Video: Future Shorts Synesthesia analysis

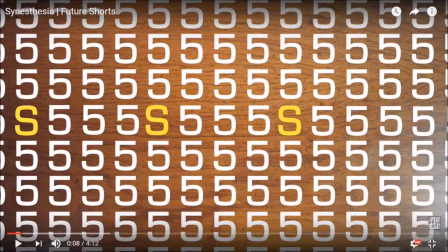(0:00)
At the beginning of the short film, the title appears. It whites the letters from the fives across the screen.
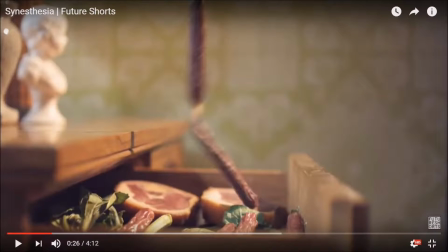(0:05)
This title draws the audience in due to its obscurity. There is ambient sound in the background, along with the diegetic sound of the drawers.
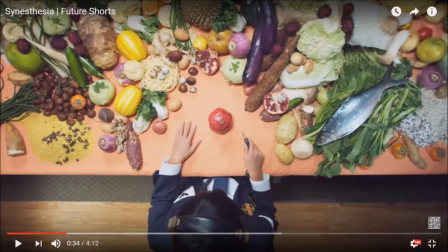(0:14)
A high-angled shot is used to show a kid sat at a table. Immediately, the mise-en-scene aspects jump out to the audience, the way the food is arranged and how bright and colourful it is. As the kids stick the headphones jack into the vegetable it creates a sound.
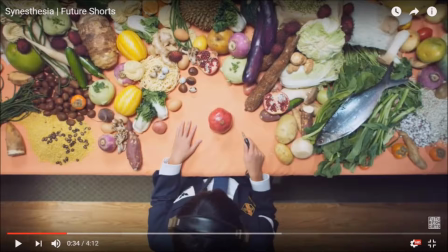(0:31)
This is conventional to short films as there is an emphasis on sound to create the narrative.
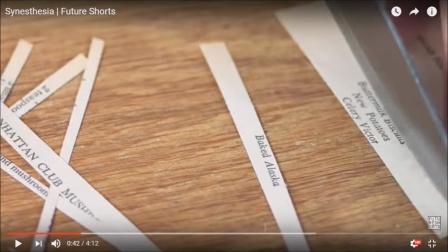(0:37)
The woman chops up pages in this high angled close up. This immediately shows the audience that this film is conventionally more experimental and entices the audience to see what the short film is about.
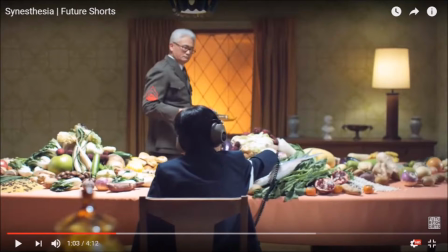(0:49)
There is a tracking shot as the man walks between the rooms, helping show the setting to be extremely bright and colourful.
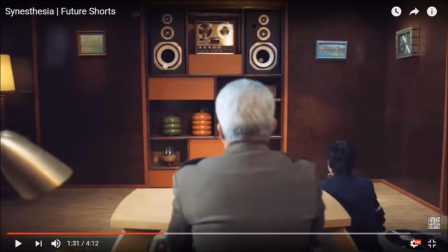(0:58)
Objects begin to fall out of the speakers. This makes the audience want to keep watching due to their curiosity.
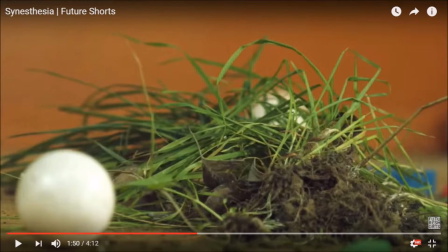(1:05)
There is a massive emphasis on sound as each object creates more sound to create the whole music.
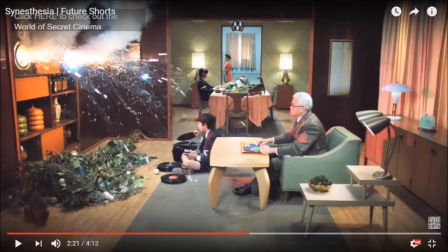(1:12)
Stop motion is used to animate the plants coming out of the speaker. Establishing and long shots are used to show the three rooms and everything happening in them.
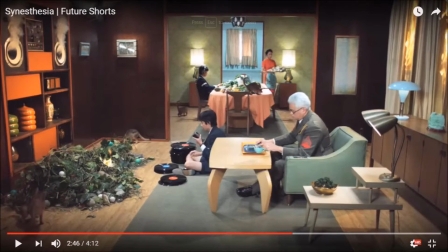(1:21)
Special effects are used to create the fire. Nothing is explained in this short film which follows conventions and ends with the boy vanishing, which could be considered an ellipsis, which again is conventional. Overall, this whole film leaves the audience confused and to see what synesthesia is.
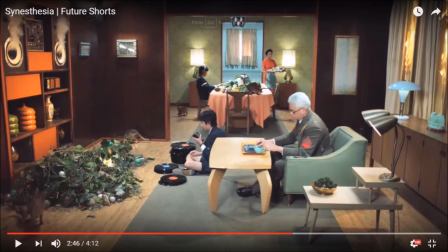(1:40)
This could lead them to find out what it is if they didn't know before, allowing the message to get across to the audience.